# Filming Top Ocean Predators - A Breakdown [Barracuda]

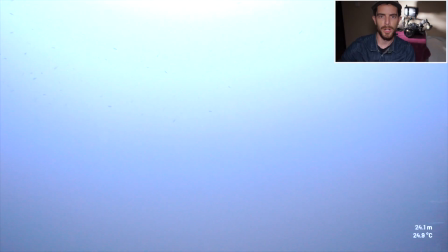(0:03)
Okay, we're going to launch straight into it.
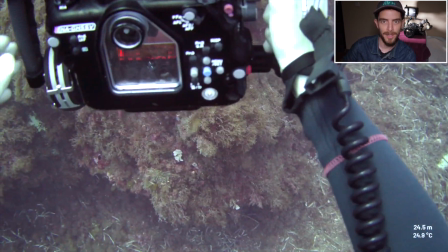(0:05)
You can see on the bottom right-hand corner of the screen is the depth and temperature, and I'll put all my shots on the bottom left-hand corner.
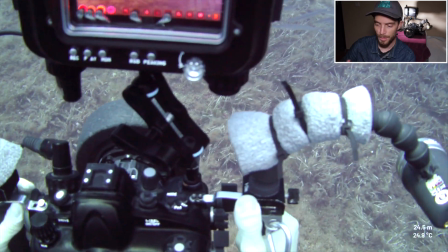(0:12)
This is all unedited, exactly as it happens, moment by moment, and all the shots that I get I'll put in the bottom left-hand corner of the screen.
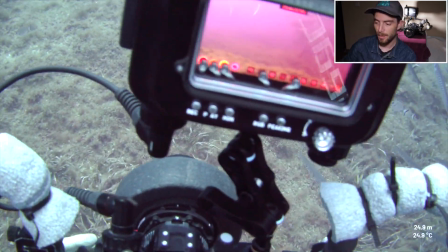(0:20)
I have a camera attached to my mask, so we're seeing what I can see. At the moment I'm just framing up the shot.
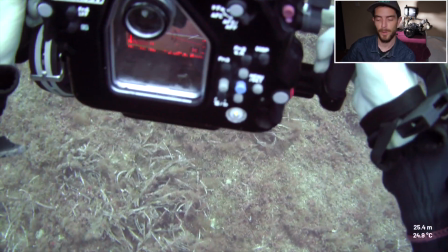(0:27)
You can see my left hand there, that's adjusting the focus, so the focus ring is on the left-hand side of the camera.
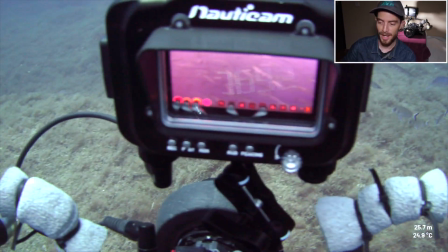(0:32)
And this control here is adjusting the ISO. I'm doing all of that manually.
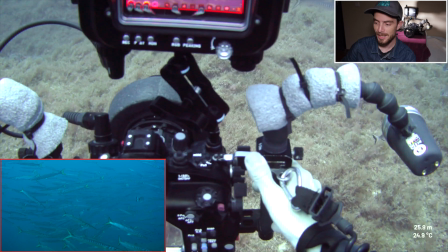(0:37)
Down at 25 meters, there's a little less light. And you can see at the moment, I'm not using the lights on either side of the camera.
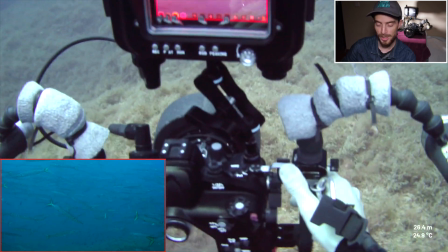(0:44)
I do switch those on in just a moment, but this is the shot, as you can see, without any artificial lighting.
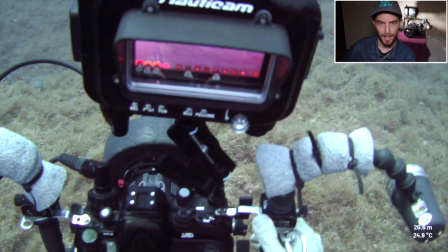(0:50)
This is with natural light. It's a little bit dark. You can't quite see the layers or the textures.
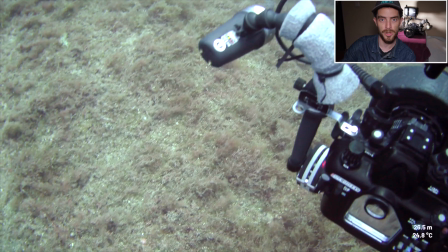(0:54)
You can't quite see the fish that are further back into the shoal.
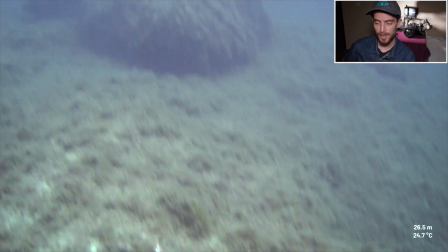(0:58)
Just looking at my surroundings here, very important of course to make sure you know where you are in the water column, what's beneath you,
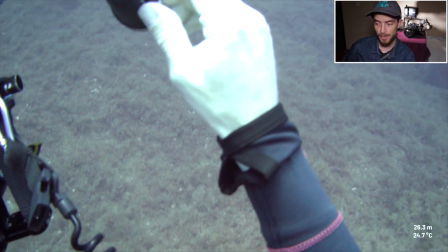(1:05)
making sure you're not kicking anything. And here I am now switching on the lights, these artificial lights on the side of the camera.
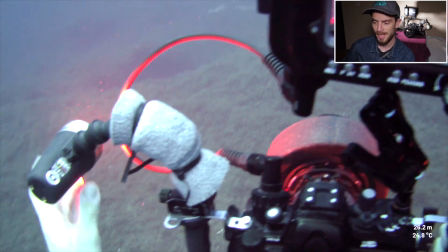(1:13)
You'll see these as very kind of just red on this shot, but they're creating a natural artificial light basically.
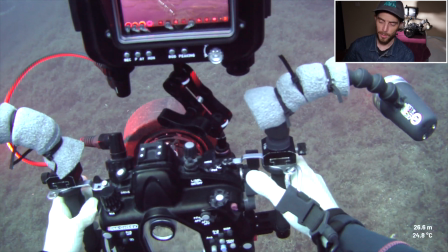(1:22)
So now you'll see the difference with having these lights switched on.
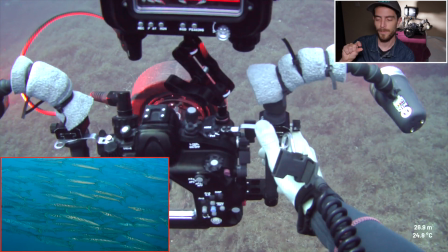(1:26)
So I hit it again, and now you can see the shimmering on the scales of each fish, and that's my light bouncing off of the fish,
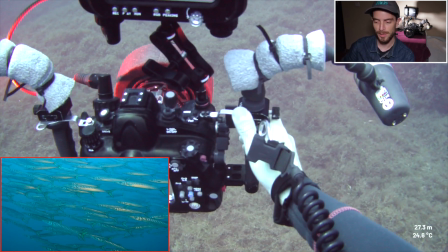(1:33)
and it adds a nice little dimension, a nice little texture to the way that they look.
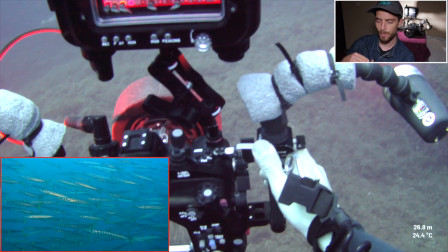(1:40)
Again, you can see the difference in the color as well, with what's quite close to what's quite far.
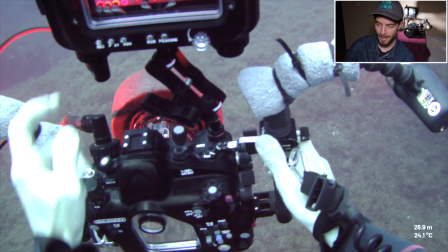(1:46)
Quite far back is still quite a blue washout. That's me there adjusting the zoom.
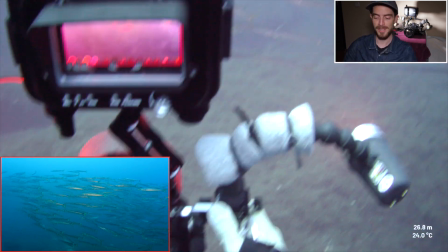(1:52)
So the zoom is also on the left-hand side, and I've basically just done the same shot there, one close in and one far back.
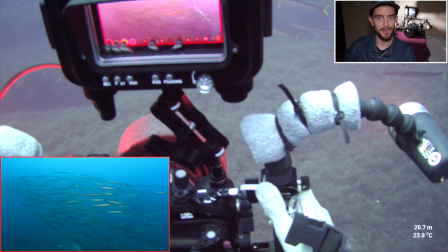(1:59)
And the reason for that is sequence. Sequence is super, super important.
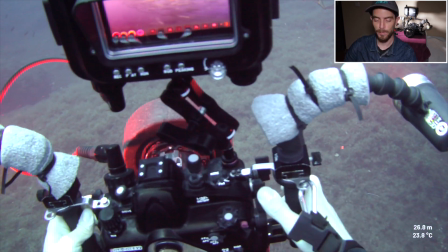(2:03)
It's no good having a whole bunch of really perfect shots that look exactly the same.
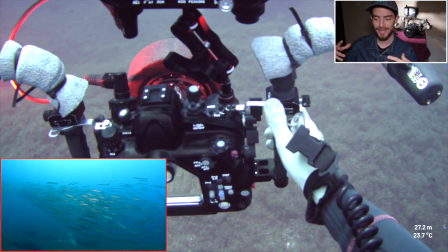(2:10)
It's really important. There you go, there's another one further back now. To get more of a storyline, you're gonna need more of a sequence.
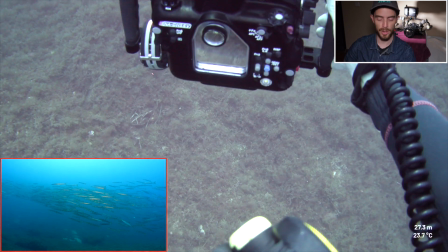(2:17)
That means having different kinds of shots to put all together.
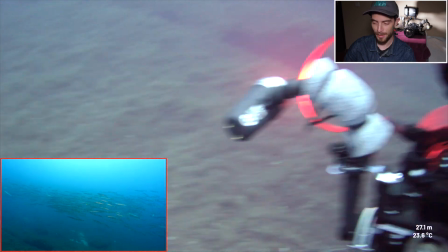(2:21)
Using one-handed there at the moment, you can see I'm doing all I can to try and keep the camera as steady as possible.
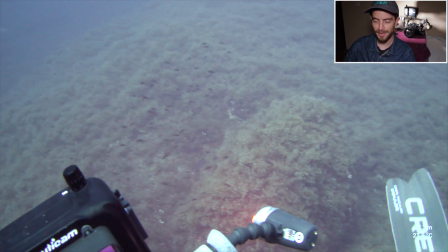(2:28)
Shaky video is a killer, and the thing that will mean that your footage is unusable.
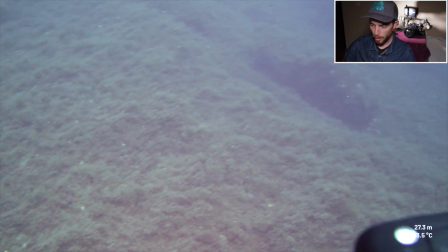(2:34)
Still looking around a lot, making sure I know where I am, what's around me, where the fish are.
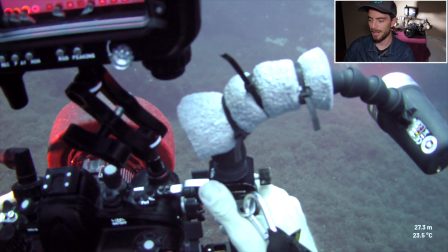(2:41)
Keep an eye as well on my depth on the bottom right-hand corner, which has gone from 25 now down to 27.
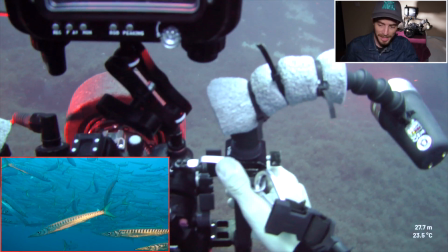(2:48)
Much closer now to the fish. This is in a marine protected area in a place called El Toro.
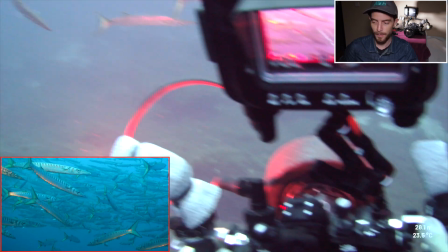(2:54)
These barracuda are very used to divers. There's no fear or any sense of being timid.
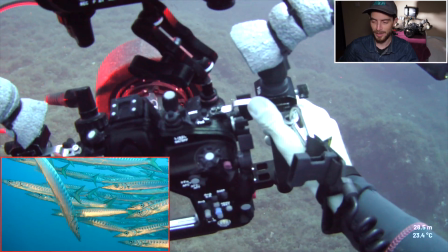(3:02)
So you can get very close to them, as I'm doing here, and you can see they're really not that interested in me being there.
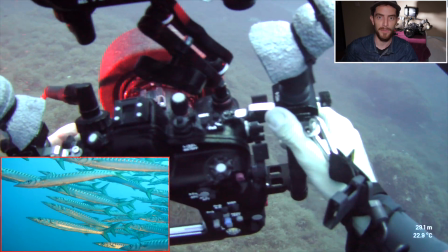(3:09)
So it's now my responsibility to make sure that I'm treating them with respect and not getting too close,
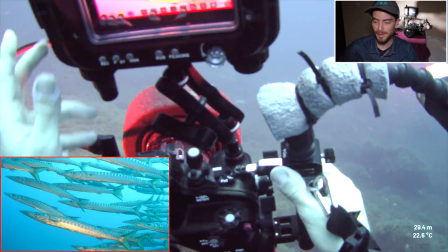(3:15)
not just swimming straight into them, but actually being alongside them.
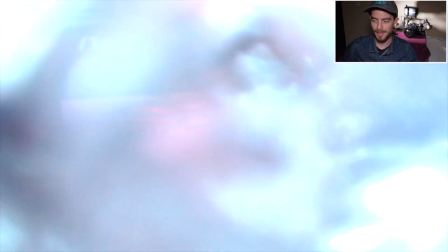(3:19)
And I find in those situations, they're actually far more likely to just carry on doing their thing, and you get a much more natural shot.
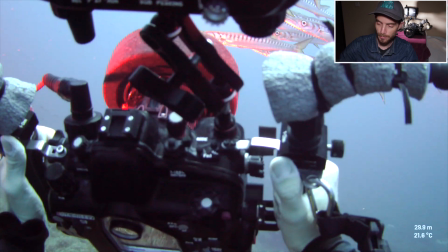(3:27)
That's me then playing with the aperture on the bottom right-hand corner there, which is controlling the depth of field.
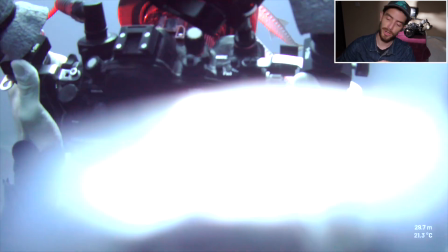(3:34)
You can see me now positioning the camera. We're now looking almost straight up. Again, keep an eye on my depth.
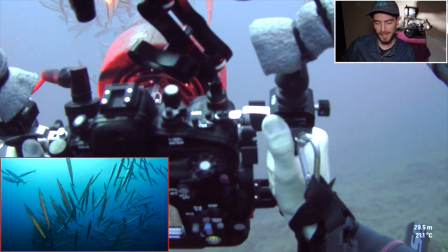(3:39)
We're now dropping again down to 29. This is probably my favorite shot of them all.
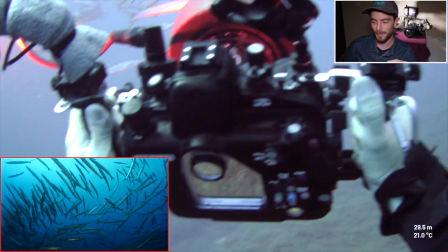(3:45)
Much more silhouetted. You can see like the needle shapes of the fish all pointing in different directions, moving around quite a lot.
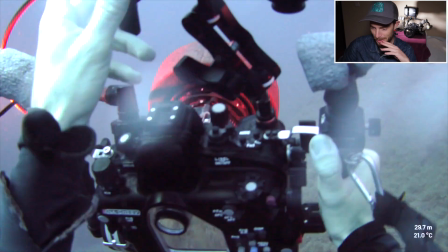(3:54)
You can actually see my dive buddy in the background there as well.
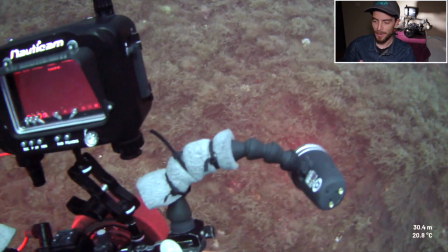(3:58)
So this is kind of moment to moment, step by step, how thinking about framing, thinking about positioning.
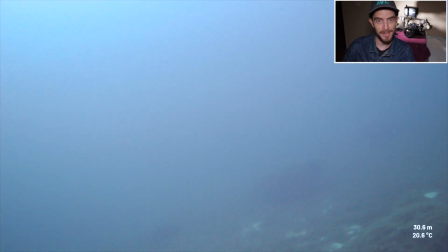(4:05)
Again, check the depth. We're now down at 30 meters, so we've dropped 5 meters just in those few moments.